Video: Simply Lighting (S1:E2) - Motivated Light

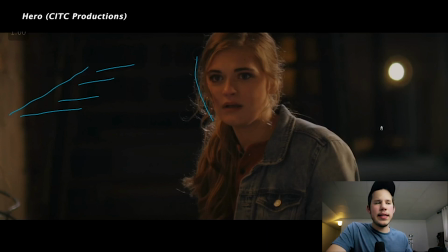[12:18]
And so the next light that we have is a big 8x8 bounce with a 2K open face shooting into that. And you don't necessarily need it for this shot per se, but it's kind of for the sake of the whole scene.
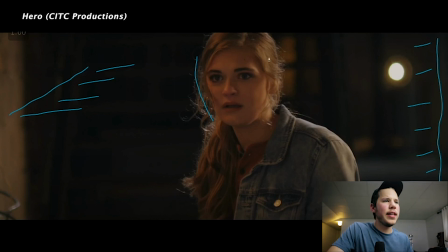[12:36]
And that's kind of filling in this side of her face, as you can see, and kind of adding information on her shoulder there. But really was a strategy for the scene as a whole.
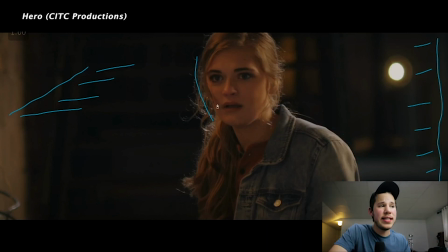[12:53]
But that still fits into our picture. It's a different color temperature. You can see our key is warmer than that. So we dialed that quasar in to be just a little bit more grungy feeling. So it played into this feeling of, oh, we're outside, we're in the street. So our next light that we had was an Aputure 300D sort of knockoff light.
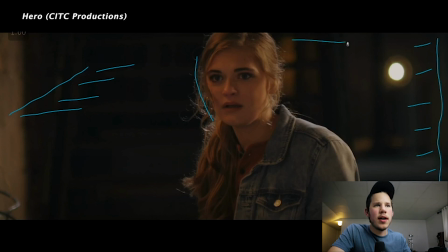[13:13]
There was this bridge up here going between two buildings across the alleyway. So we put our light up there, and that's coming in, and it's a really harsh light, and it's edging our talent there. And this is daylight.
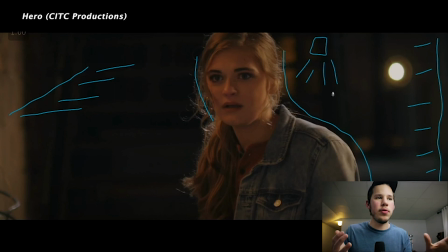[13:33]
So we're playing that in, I wouldn't say we're playing this as moonlight because you don't see it working in the background here, but we're playing into the variety of color temperatures that are happening in this Wild West of,
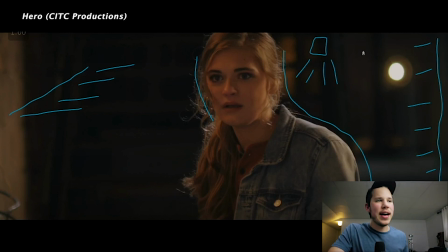[13:46]
we've got this really grungy and warm light here, and we've got this more clean tungsten look here, and then we've got blue coming in. And then the final light that we've got is just a little additive thing that we did to keep it from being all black back here,
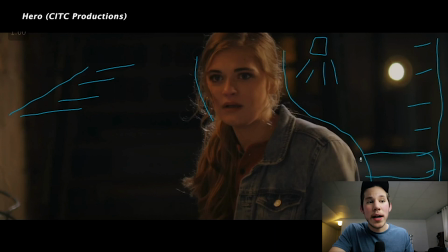[14:02]
is we added a 1K on the bridge back here, and that was just shooting straight down and hitting the street down here to lift the levels just a little bit so that it didn't feel like it was complete darkness.
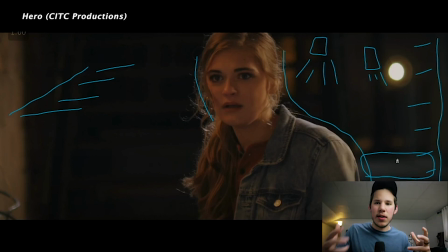[14:20]
So you can see how we're kind of following the rules of, we're top lighting mostly. We're doing a little bit of side lit just to make it look a little bit nicer. But mostly it feels top lit. It feels grungy. You've got the variety of color temperatures. It's harsh. We're not going with super, super soft sources for the most part.
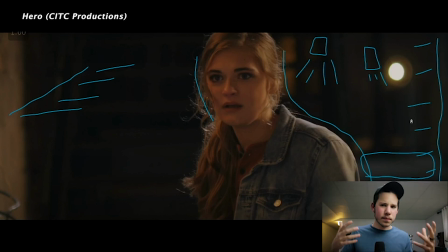[14:40]
The 8x8 is a little bit softer, but that was a more of a creative choice. So we decided to go from that intentionally. So if we look at this from as a whole, this is a very complicated lighting setup.
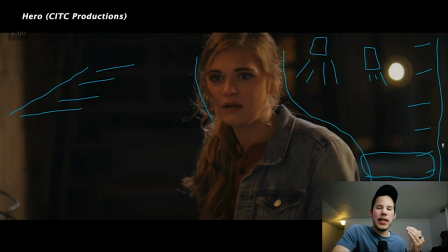[14:55]
However, each of these lights is motivated by the scenario. We're going to get into future videos how you decide what looks good for your project and what looks good for your scene.
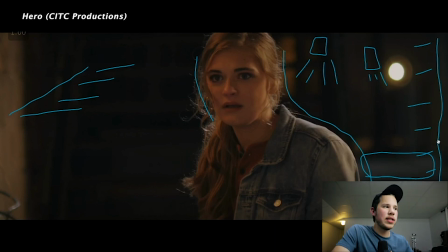[15:08]
But all of this makes sense. None of this would surprise me because I know, oh, we're lighting something at night. We want it to look grungy. We want the color temperatures to vary. We want it to mostly come from above. That would feel natural. And it's going to feel a little bit darker and it's going to be harsher. So that's a quick look at these 3 different lighting setups and how we can kind of look at that through the lens of these attributes, these 4 lighting attributes. Now, I don't expect you guys to walk away from this video feeling confident to light any scenario. That's not my goal. My goal is basically to give you sort of a bird's eye view of this is a strategic way to light any scenario, so that as we learn more tactics along the way in this series, you'll be able to place those tactics within the larger strategy. The last thing that I want to do is teach you how to light a very specific scenario well, and you're able to do that, but you don't feel like you can light this plethora of different scenarios that you're going to run into with every location and all these different variables. I want to give you the bird's eye view of how we approach lighting, and then in future videos, we'll move into tactics. All right, guys, so that's going to wrap up this episode. Thanks so much for joining, and we will see you in the next one.